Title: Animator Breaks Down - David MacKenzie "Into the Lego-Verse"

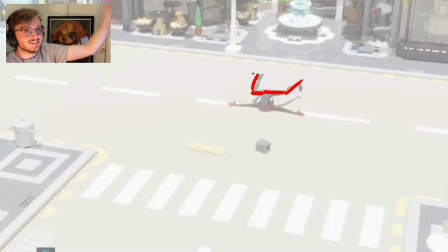It doesn't feel like it's going together, but rather the upper half goes down and then the lower half drags and then it follows through.
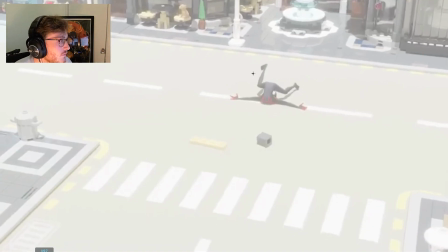So you're getting this action, which is very nice. If you look at the legs here, as I frame through, you can see there's a slight there. Can you see there's a change?
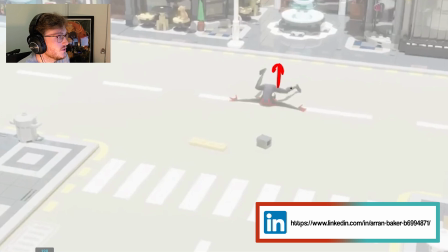So from here, now the upper half is going up, but the lower half keeps following through.
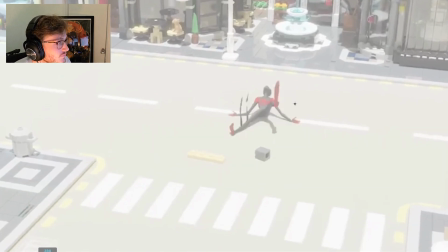So you get this nice overlapping and follow through action. You can see how he smears around with the leg. I probably would have made that even bigger there. And then the head overlaps the action, so slightly offset,
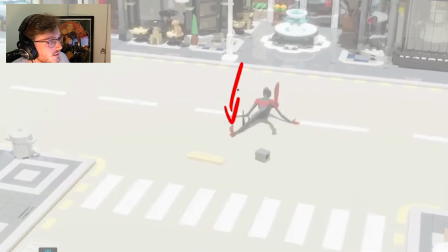so that it feels like the legs lead him vaulting himself forward, which is very nice.
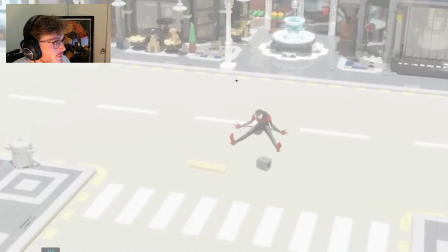And a nice big smear there on the head too.
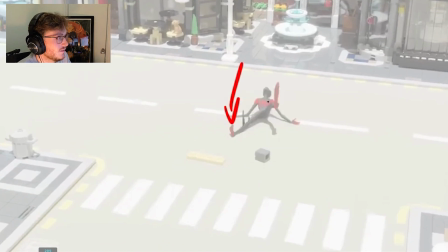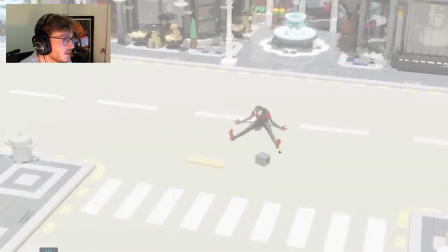And there's some nice little cushion frames as well. I'm just noticing, you can see how the foot, this little detail, the foot keeps on following through the action. It kind of overshoots and then settles back again.
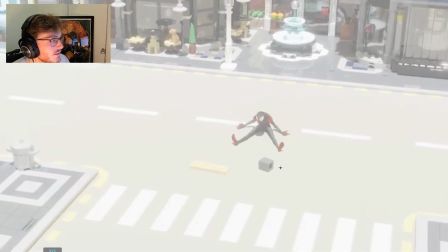And then he leans back. So again, this is a slight overshoot on the body now, and then it settles back in.
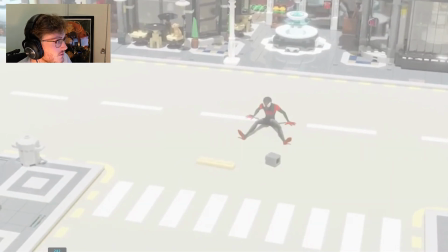And then he plants his hands. So you've got little contacts for him to distribute his weight.
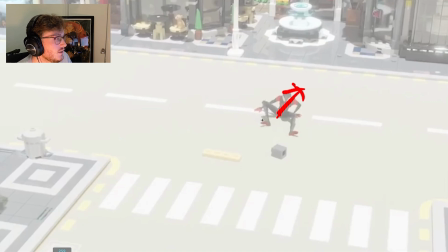And then you can see how he shifts his weight to one side with his body so that we have enough room to pick this leg off, which is nice. And then he pushes off. And you can see how the arm drags slightly.
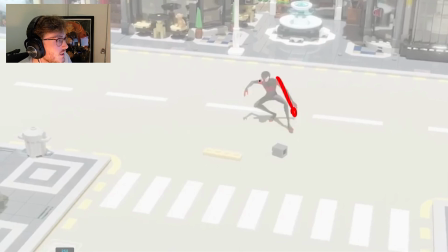The only thing I would critique here is it feels like his body should be maybe slightly leaning more forward here. If you look from a profile view, right now it feels like, trying to draw this, it feels like he's kind of like this,
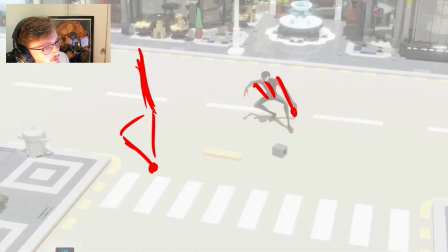with his hips in the same, again, thinking about balance and weight.
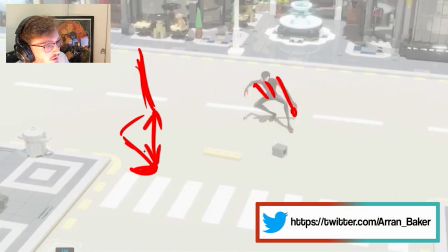So if this is our weight right now from a side view, his foot is the point of contact, and if we draw a line up, it feels like his hips are kind of in a line up
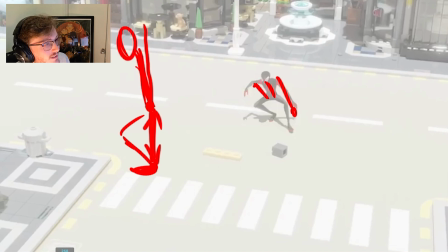the point of balance, and then the head is here, and then the arm is out here, and then the legs kind of here. So it feels like he would push forward and he would fall over right now. So I think what he needs to do is, what I would do is, let's change the color.
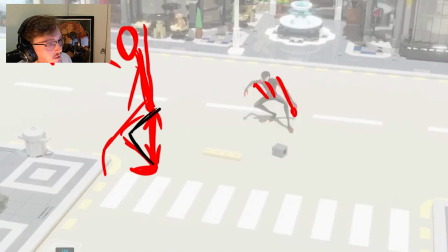So what I would have done is I would have had his hips further back and lent him more forward, and that way now up that line with his foot contact, he'd feel like he was more on balance. He feels like he starts to lose balance a little bit here in this pose.
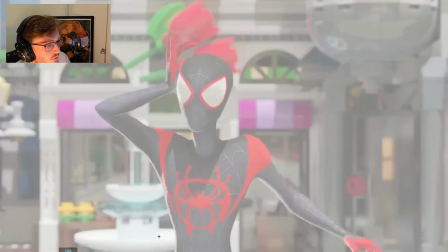And then I like how we follow through the action, so it feels like off camera he's distributing that weight and he's coming back around, which is nice.
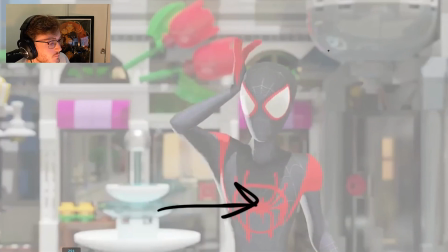And then there's a little weight shift and overshoot on the screen right before he settles back to screen left in his weight, which is nice.
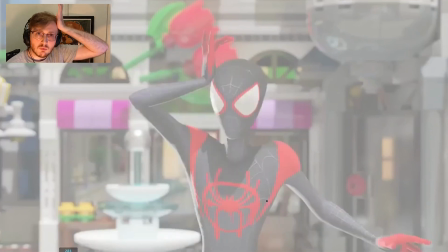I find it interesting that he rubs with the palm of his hand.
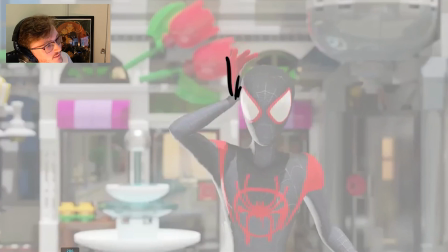It makes a slightly clean silhouette, but it feels slightly unnatural. I mean, it's an interesting choice, to do that. I think naturally we would like press into our hand, so I probably would have kept a bit more contact maybe with the fingers or something.
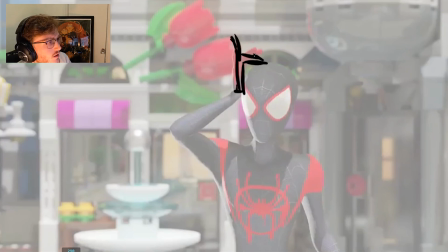Just so we get a bit more graphic shape there, and a bit more contrast potentially.